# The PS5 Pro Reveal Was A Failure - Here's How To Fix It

The biggest problem with the PlayStation 5 Pro reveal, besides the $700 hefty price tag, is that the presentation just was not that good.
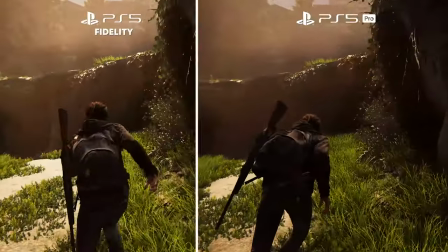It failed spectacularly in showing the enhancements that this new device will offer,
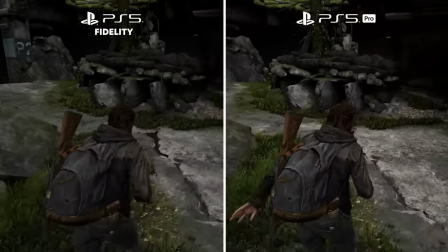something that a company like Digital Foundry, for example, excels at.
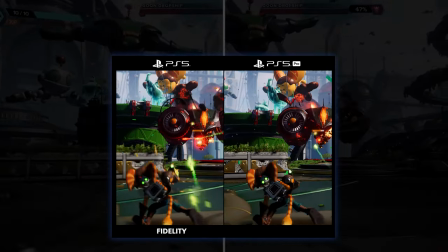Some of you may know me for my news reaction videos like this one, and some of you might know me for my work at IGN.
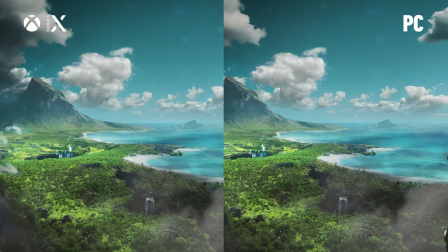Inspired by Digital Foundry to learn how to present things like this myself,
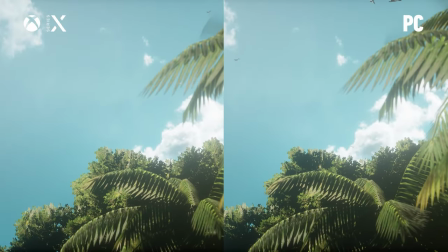I've put together plenty of graphic comparisons and deep dives into the nuance of what makes a game impressive from a technical standpoint.
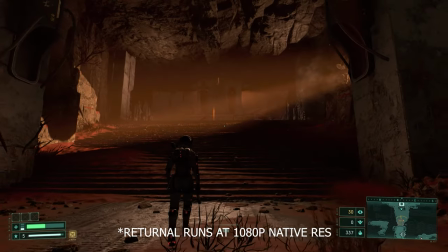I get to talk to developers about the advantages of running something like Returnal at 1080p so it gets the visual look that they're going for,
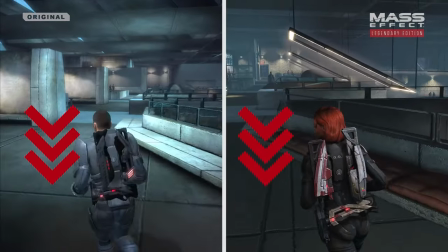or how Mass Effect Legendary Edition took a lot of the technology
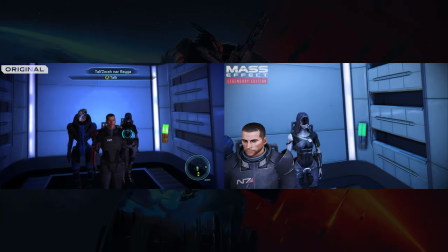limitations from the 360 era and were able to push them forward in the modern era.
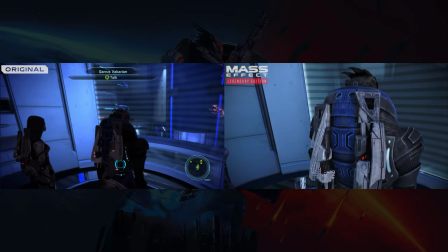I find doing this research interesting because I learn a lot about game design and I get to present
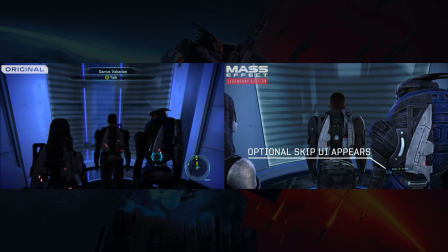that to the audience in a way that's much easier to digest than sitting through lengthy GDC presentations. Sometimes it's about why a game is running well or looks cool, and sometimes it's why that game is not running well.
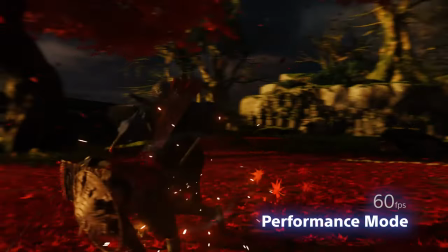And I want to talk about why this PS5 Pro reveal was largely a bad presentation that could have been saved with better editing and analysis. Here are the things I hope they fix for any future presentation about the PlayStation 5 Pro.
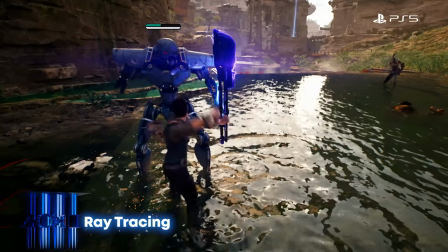One of the first things that they open up discussing is ray tracing,
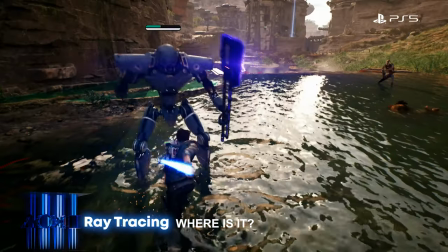and they open up with the scene where there is a fight happening over water, but there is no good showcase of ray tracing in this moment.
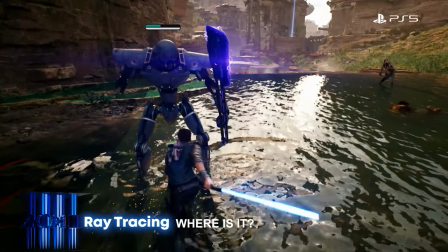Ray tracing allows for dramatic visual improvements, including reflections off of water or glass.
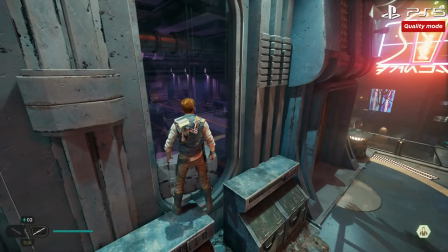Take real quick, for example, the performance review that Michael Thompson at IGN did for Star Wars Jedi Survivor on the PS5 versus Xbox Series X. At 5 minutes 15 seconds, he takes a shot staring at a glass reflection spot,
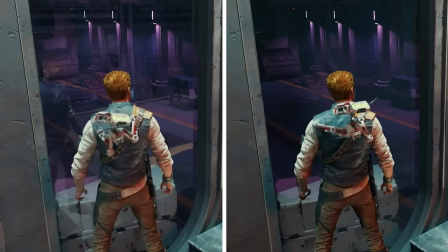and he quickly shows what it looks like when that mode is turned off. That very clearly shows you this is ray tracing.
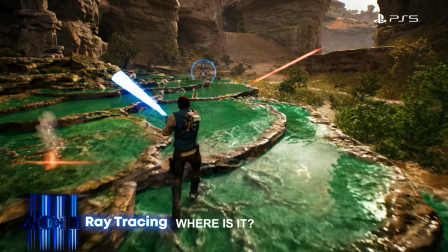This is what ray tracing adds to a scene. In the reflection that they show at the 1 minute mark in the trailer, what are they showing?
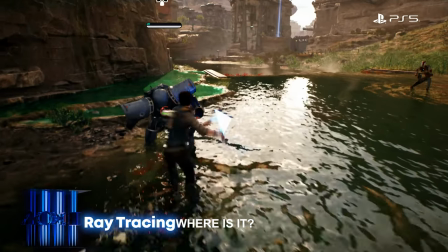If they're going to talk about ray tracing, you need to point it out to the viewer because most people aren't going to see it.
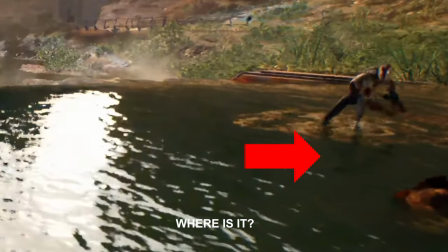And in this shot, maybe they're talking about the robot in the background, but otherwise, I don't think it's a good demonstration of what they're trying to show.
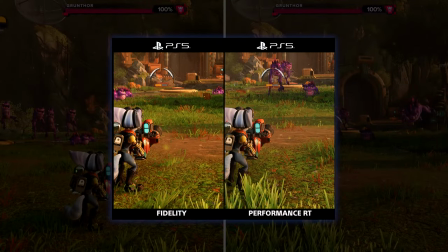Fast forward a little bit. At 2:47, what exactly are you trying to show here? Can you point to it? Are you showing a foliage reduction? Because when you look at them side by side, and again, you're also showing it in a very tiny box,
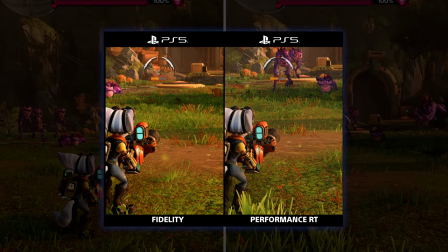which I think was done to draw the eye to what they're trying to show.
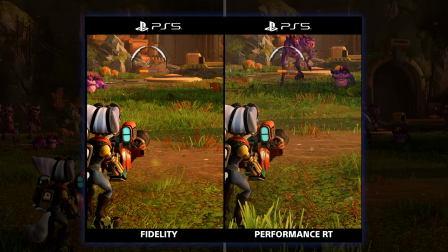But when most people are watching this on their phone, you have now reduced the amount of
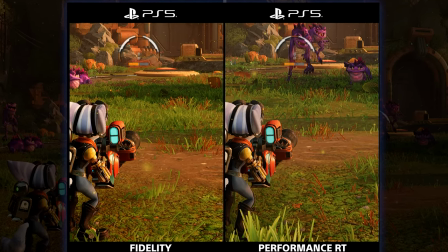visual availability the viewer has to see the demonstration you're trying to put forward to them.
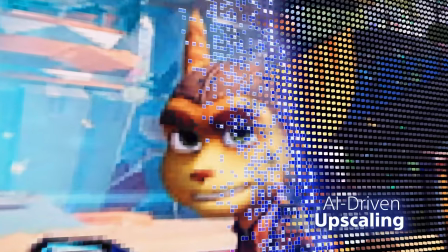Even things like the Ratchet and Clank PSSR demo are cool, but it's not real.
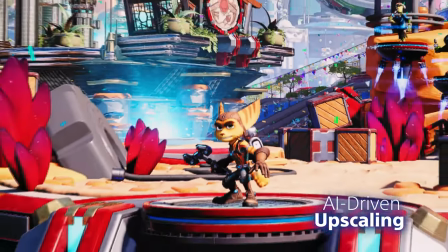This is a fake visual
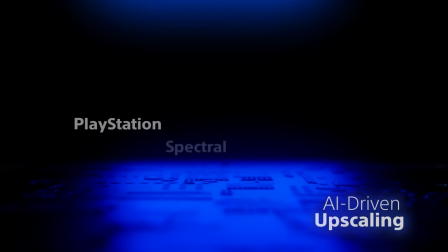representation of what AI upscaling would do and is not an actual representation of what it does.
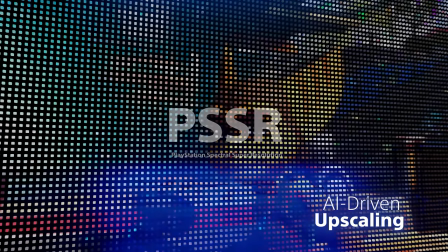What is this AI upscaling doing?
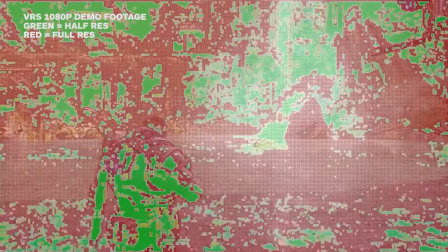Can you show me something like the Gears of War demonstration where they showed what variable rate shading
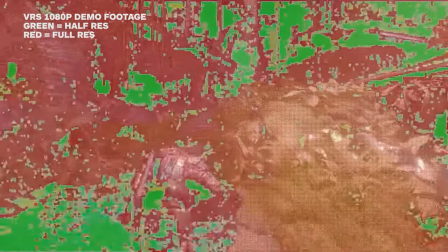does and how that gives Gears of War 5 a visual advantage as you don't have to completely render the whole scene?
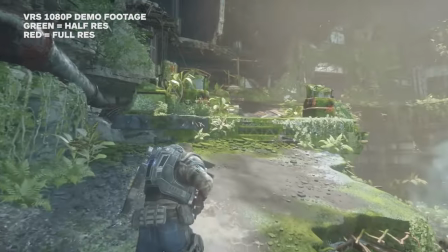It's a very easy to interpret visual display for Gears, but here you are being a little bit
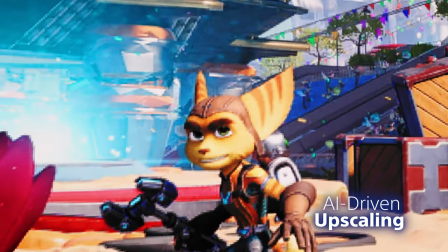unclear with what is actually happening with this really cool AI upscaling tech that you have. And when we're talking about these topics, just remember to hit that subscribe button, hit that bell, as I ask you to do this in my serious voice that I've been using for this presentation.
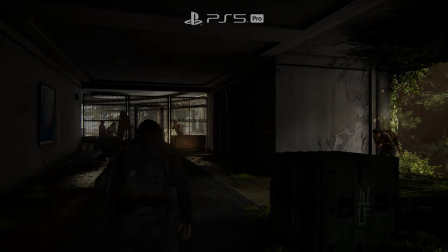Let's get back to it. Another problem with this trailer is artifacting.
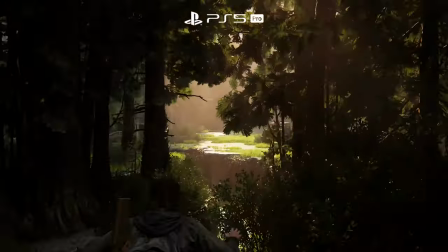There's artifacting all over the whole thing. Artifacting often happens when you have either captured at the improper bitrate,
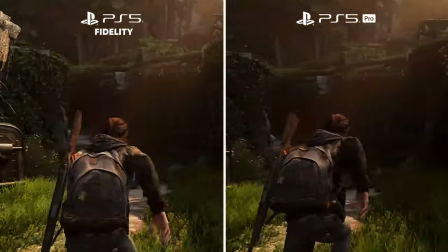therefore compressing the footage, or maybe it happened during export.
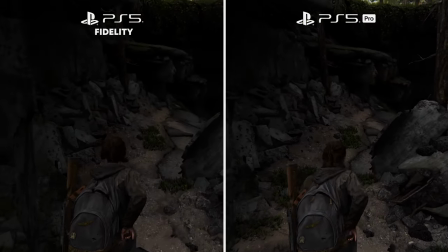Maybe you exported at a low bitrate or using the wrong codec. So when you squish your footage down, you get this artifacting issue.
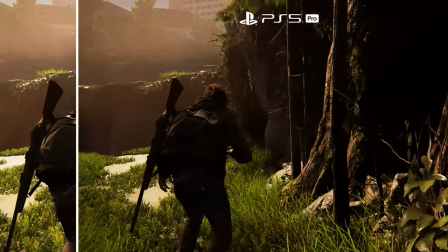And to top it all off, once again, YouTube will compress that footage.
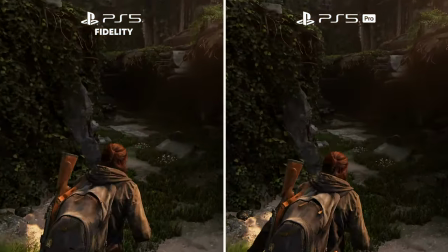And as Last of Us 2 is the first game that we actually see running on the PlayStation 5 Pro,
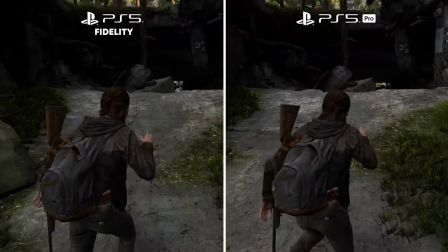the fact that it is covered with artifacting and compression issues throughout the whole display at around the 4 minute mark It's really,
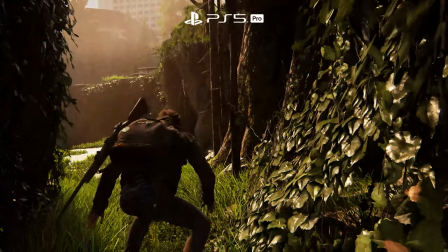really unfortunate. And it gets worse when you show it side by side.
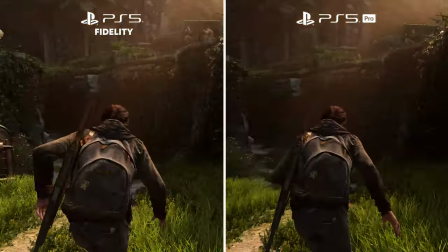Separately, besides some sharpness here, I think you're trying to show the smoothness of 60 frames per second.
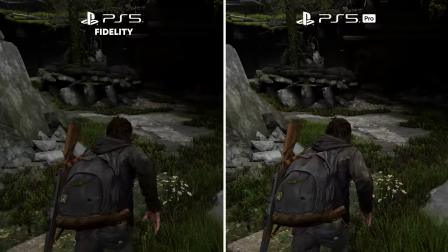And again, I just think this is the wrong way to do it.
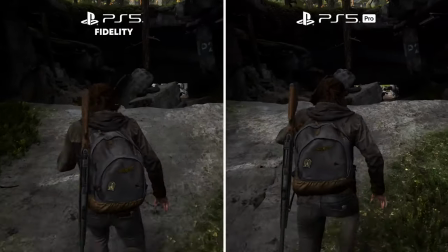A better way to do it would be to slow down your footage and
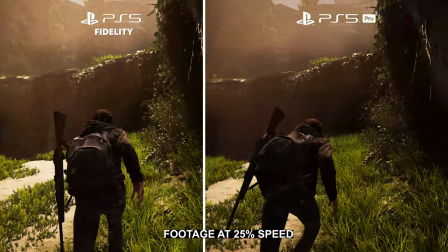showcase how much smoother it looks by
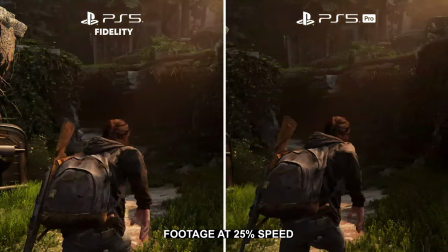reducing the speed that you're showing the visual example of 60 versus 30 on screen.
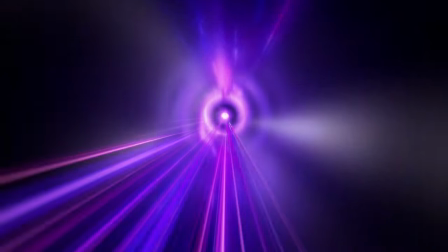It would be even better if you could show something at 120 frames per second versus 60 frames per second,
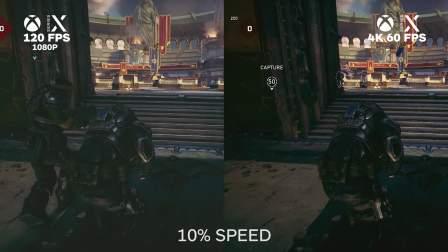like I did with Gears of War 5 for the first template I built for the performance review series over on IGN.
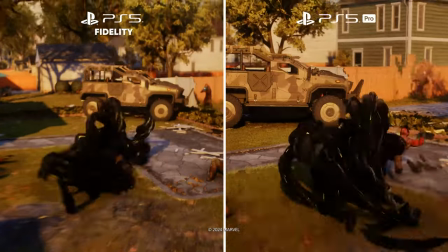Even shots like the Spider-Man 2 image where you are trying to show off the power of the PlayStation 5 Pro have some issues,
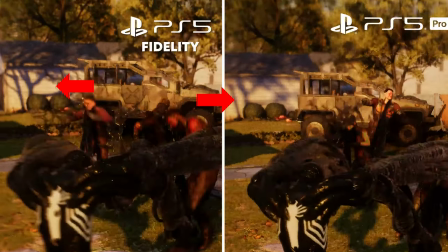like the shadows in the background, which actually look worse on the PlayStation 5 Pro. This is one example where it would have been great to get somebody from
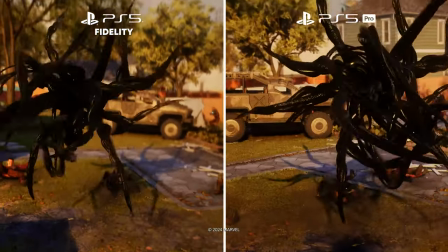Insomniac on the line to talk about why that is happening. What are you doing here with the engine that really allows you to harness the power of the PlayStation 5 Pro?
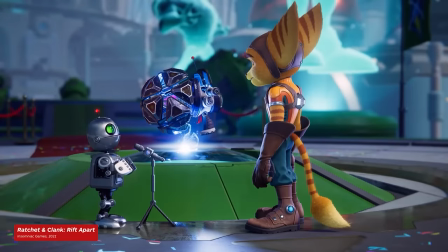What enhancements are we seeing besides it looking sharp?
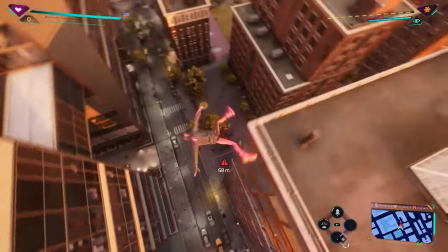When I did my Spider-Man coverage about why that game was such an impressive feat, we got the lead technical director to comment on what was being accomplished. And I find it very odd that one of my favorite developers within
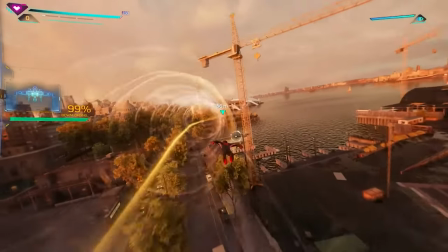Sony Studio and one of the best games Sony has to display
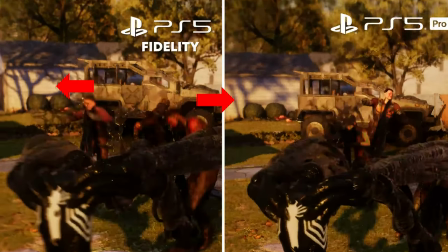utilizes this particular shot, which honestly, I don't think it makes the PlayStation 5 Pro look particularly compelling, but I'm willing to bet there are some scenes like in the lab that have a lot of
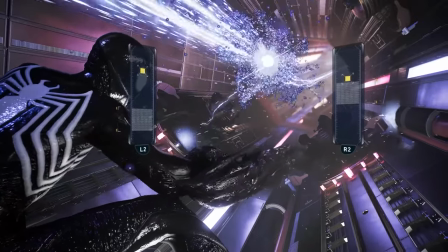reflections and particle effects that might have done a better job of showcasing these assets.
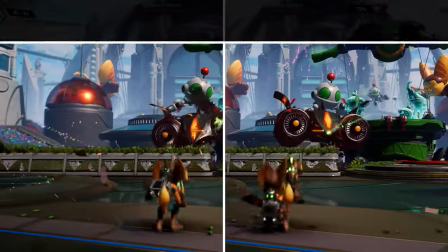And the next game you showcase is Ratchet and Clank,
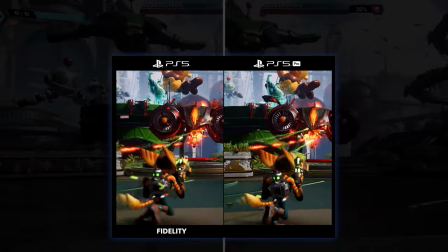and you open up by showing it at a slower frame rate without displaying that you have slowed down the frame rate of both shots on the screen anywhere.
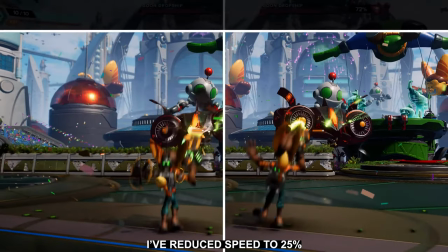If you're going to slow down the frame rate to show off visual capability,
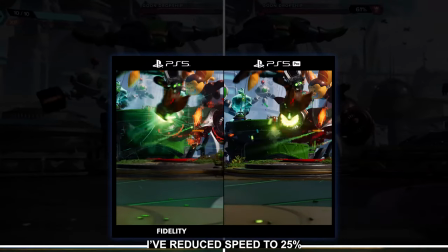I think it would be a better idea to illustrate that you are editing it in a way that slows down the
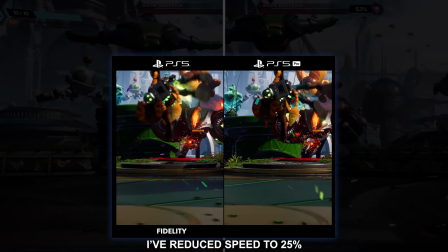frame rate so that the user doesn't think that Ratchet and Clank isn't running as smooth or gets a
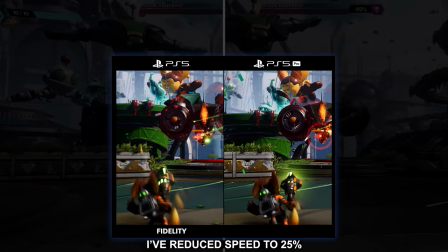wrong impression about what you're trying to display here.
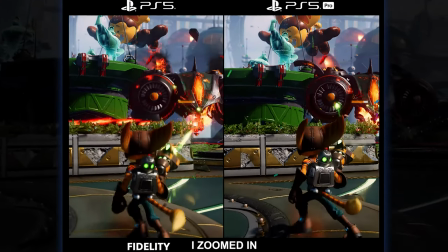And again, this tiny little box does a disservice to the features that you're trying to show.
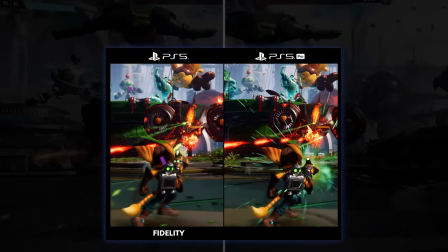It creates more negative space outside of the box.
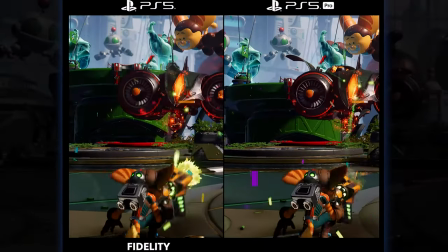And I think, again, you're doing that to get people to focus in on this part of the game.
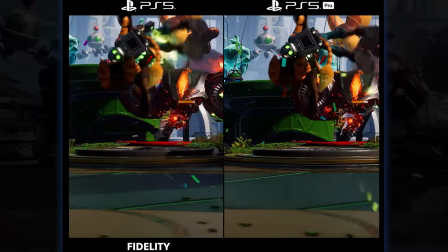But why not just do a longer clip of the footage slowed down so that people can really immerse themselves in
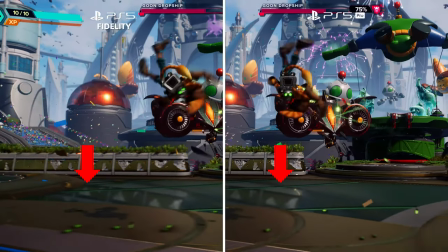what they're looking at and pick out the small things that look better for this already incredibly impressive looking game?